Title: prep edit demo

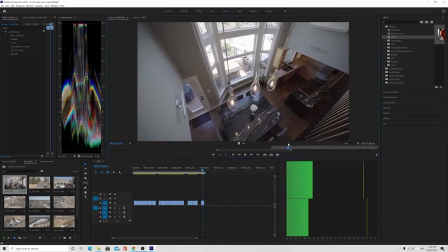I didn't really like, didn't love that. I need to go higher.
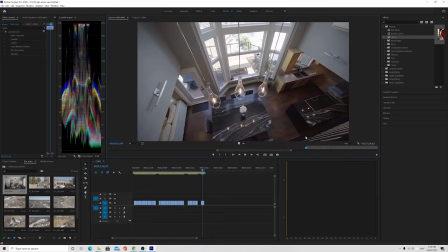Yeah, I think this shot, the orbit's going to be a better shot.
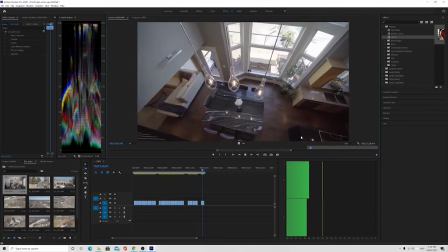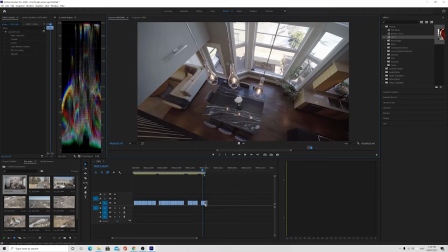All right, I'll grab that. Well, fuck it.
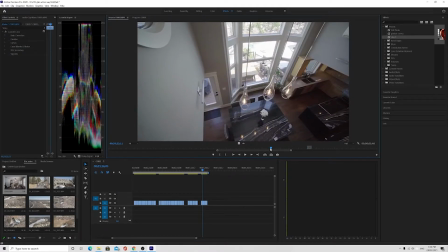I'll grab this one too, just because.
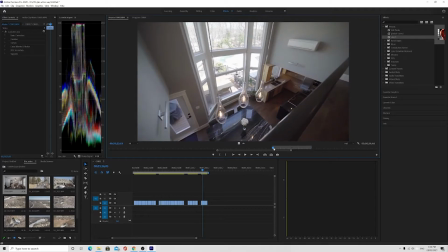Oh, no, his hand is there.
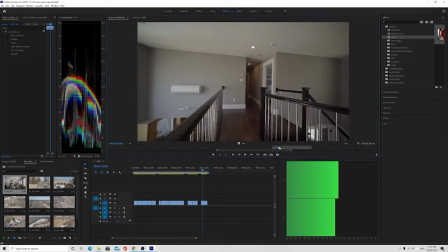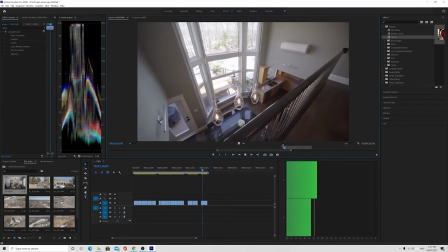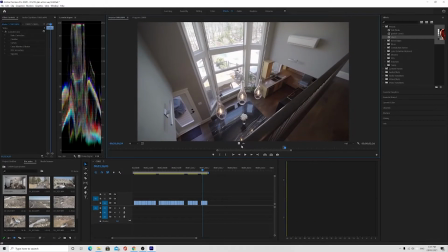I don't know, maybe. Might be something useful there. All right.
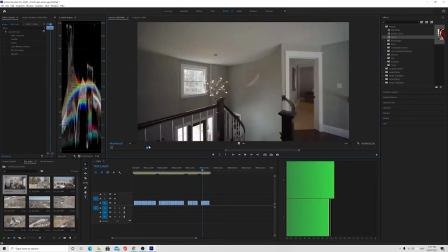Yeah, that was our shot there.
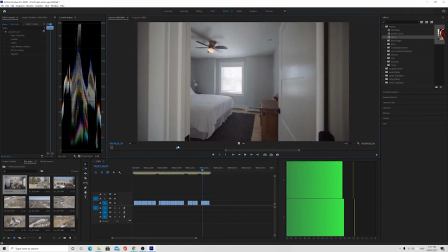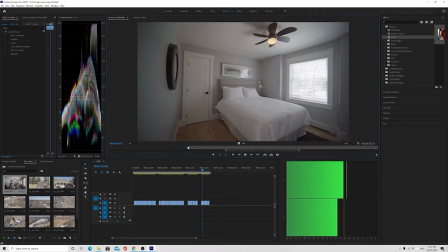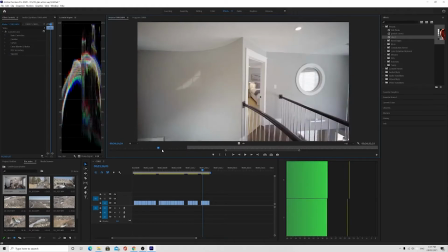I think the coming in the room on this one was better.
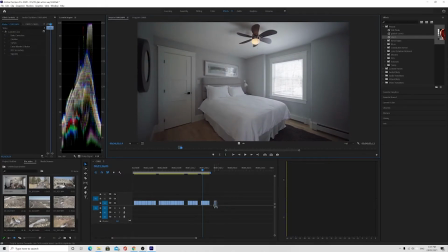It's kind of a, yeah, it's definitely better. It's kind of a trick. Like, you have to, with these kinds of coming in and out of the room shots,
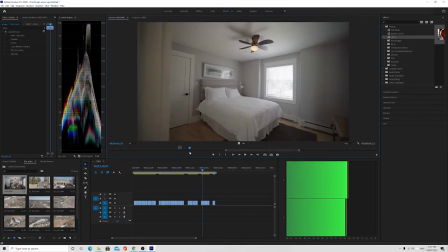you have to make sure you get enough of this wall to give you a sense of perspective.
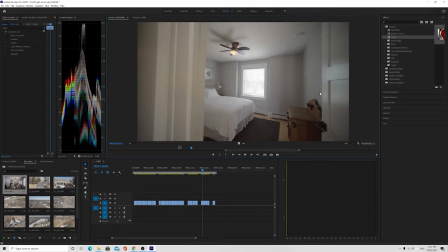Make sure that it shifts over this side and points this side enough.
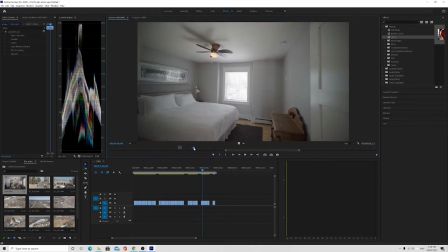Like, ideally, you'd want to be almost pointing the camera straight ahead when you walk out of the room,
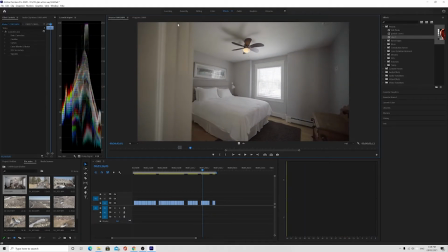so that this doesn't occupy a massive part of the frame as you leave the space, because this is just dead. This is useless. This is useless, right?
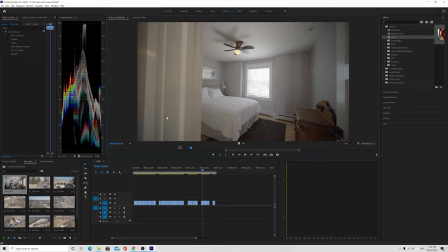You want something that's, you know, everything that you show
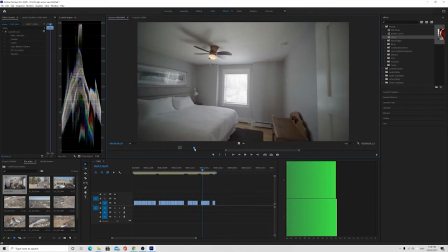should be telling you something useful about the space, and that wall doesn't. Okay, so I'm turning up the ISO.
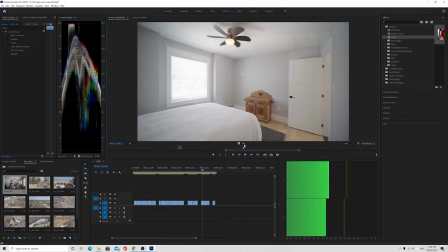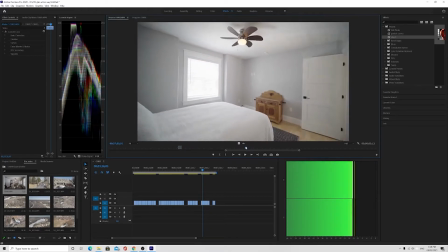What the fuck was I just doing?
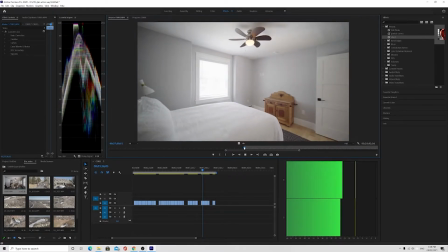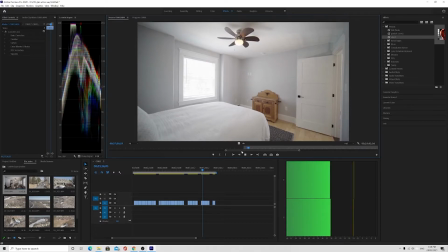What am I doing?
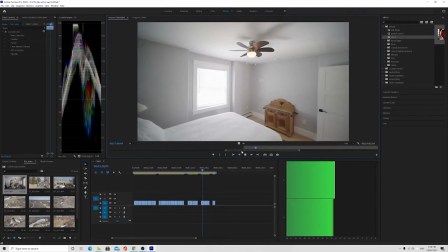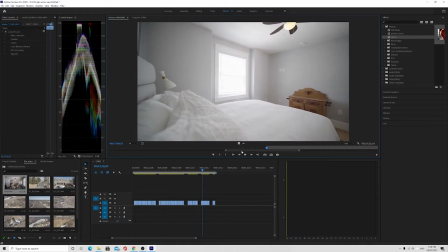Looks like I'm going to do a, oh, okay. I must have been screwing with gimbal settings or something.
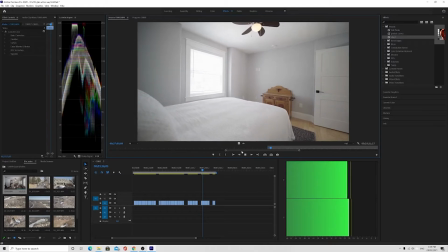All right, so this is a slow pan off the pillow.
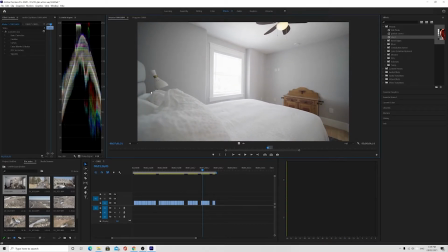Slow pan off the pillow gives a sense of perspective.
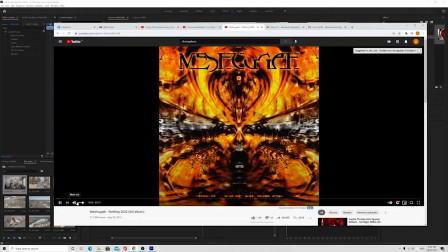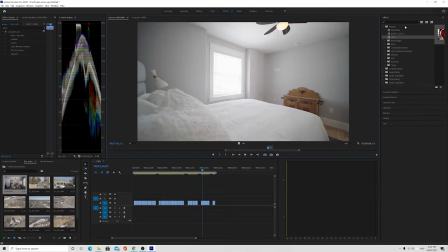All right, back to it.
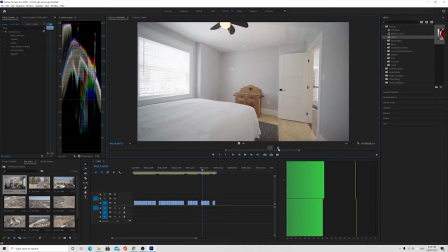All right, so here we go. I was clearly doing a pan off the pillow.
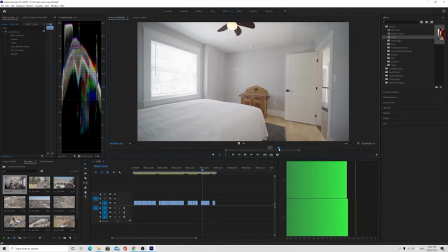So here we go.
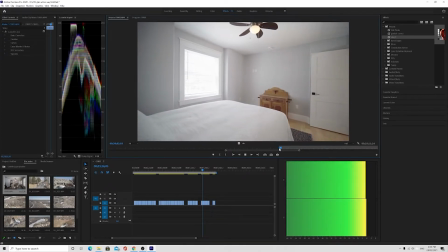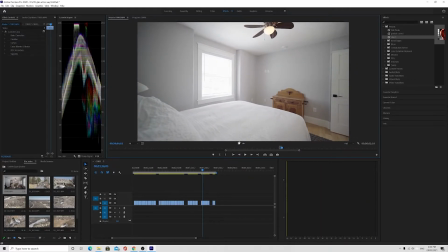Yeah, see, just that edge of the pillow gives a little bit of parallax. It's not overbearing. It's just like right there, but
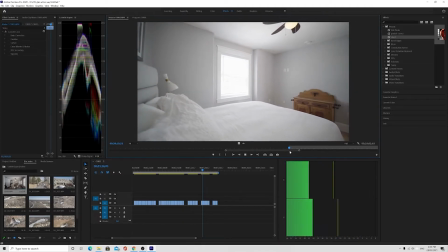yeah, that one looks like it was the best one.
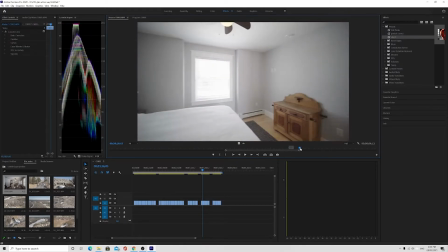Also, what you'll find a lot of the times is I'll do, like I said, I'll do multiple, and usually the last shot is the best.
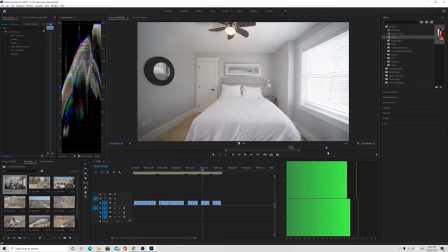Typically, because kind of felt it out that way.
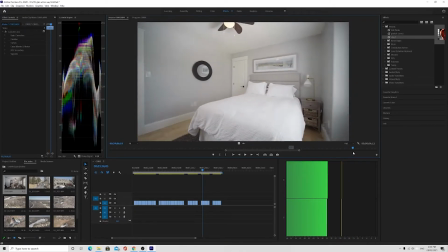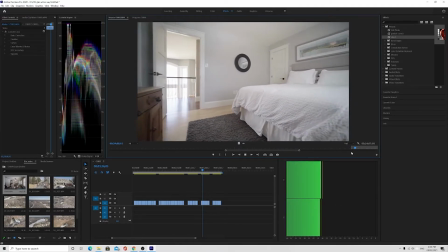Maybe. I feel like I dropped too low on that.